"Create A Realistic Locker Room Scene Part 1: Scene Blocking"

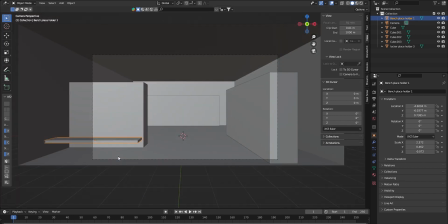all right boom we're gonna add our next bench alt D hit alt D right click to cancel it hit rotate R on the Z as in zebra access
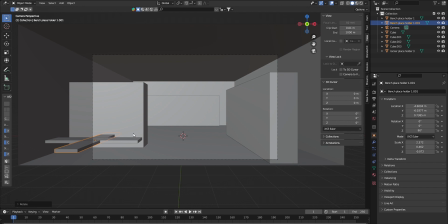and hit 90 degrees into we will hit G to grab shift plus Z as a zebra that way we're moving on every axis but the
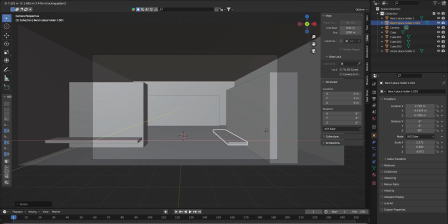Z axis and we can place this bench right here and check this out too y'all I'm gonna teach you how to do like realistic renders especially in Eevee but
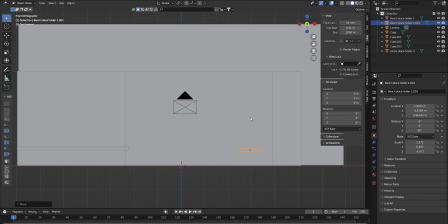once you learn how to do ring stick renders in eevee bro and then you know eevee like kind of renders kind of fast
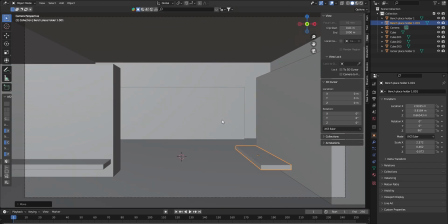depending on what you're doing so i'm gonna teach you how to finesse this man finesse it the right way so we got our bench placeholder two then next we want to get a place on another one
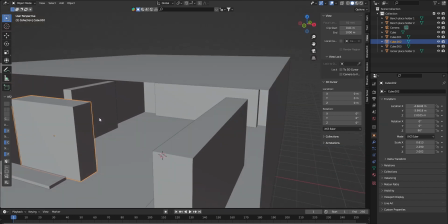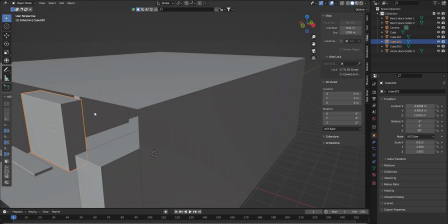oh yeah forgot to do something so this is what i just did in the other one i had two lockers
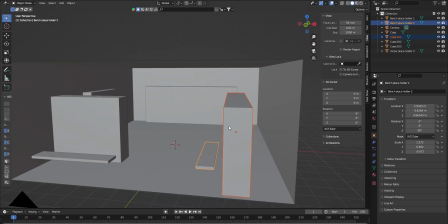so this is what I did so I'm gonna move this up y'all I
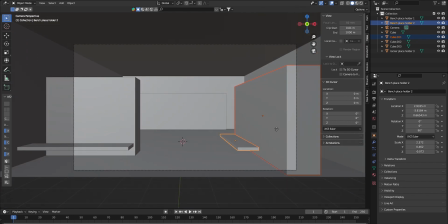just shift to let them to and I'm just gonna move these up I did that and then I forgot I be having I saw I can scale
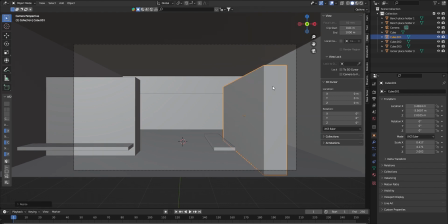this on the X I'm scared is not going to X right and then I also shift D because it's another I do another locker on the other side I did that so I shift D and the other lockers on this
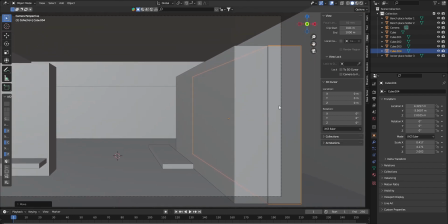side therefore it gives that illusion also you see that little crease right here it gives you more character in the scene so when you
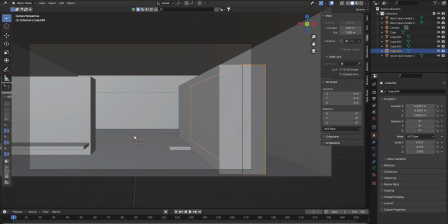see like stuff like little stuff like pieces in the scene like that it makes it more look realistic so that's why I do that and I do the same
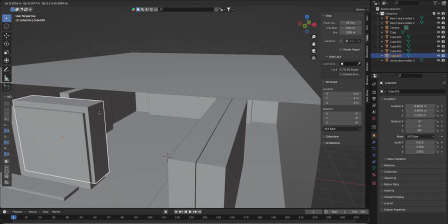for this one too so hit shift D put
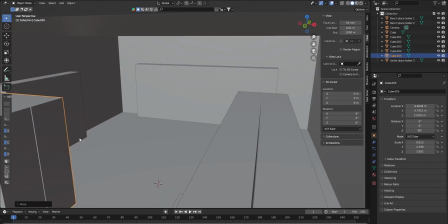that little crease in your man gotta have that little gap make it look more
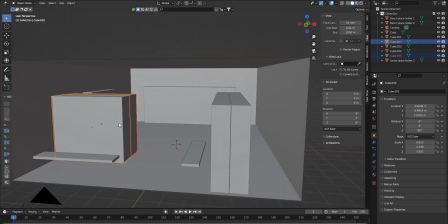interesting and then I'm gonna just join these right here and
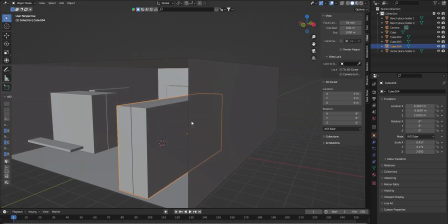join those right there and I just did those for those okay now
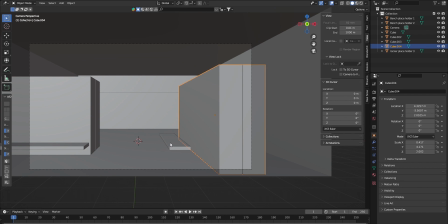as you can see it's coming along you know let's move these to the side a little bit make sure I'm gonna just keep that little gap in the scene though but yeah little stuff like that you have to pay attention to to make your scene more
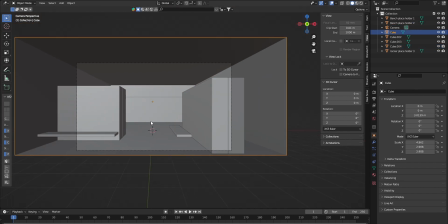realistic you know all right so we got the placeholders
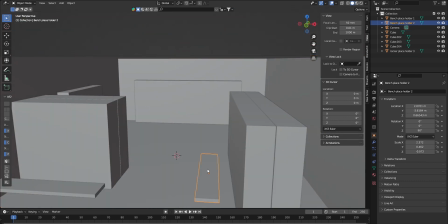uh let us add another bench off deep so
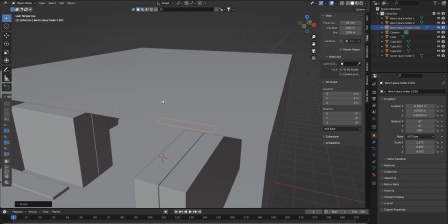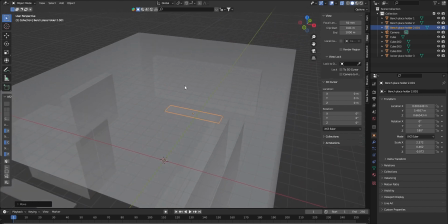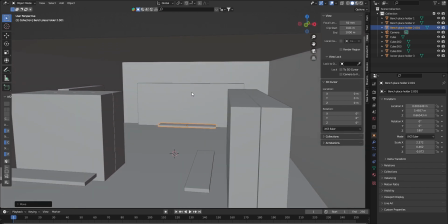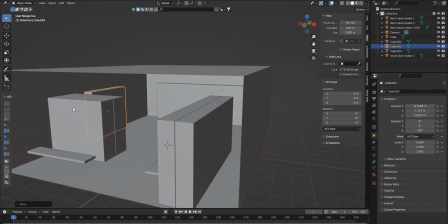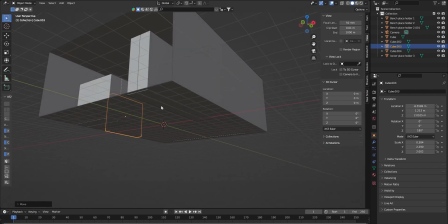we got that all right so now what else we got our placeholders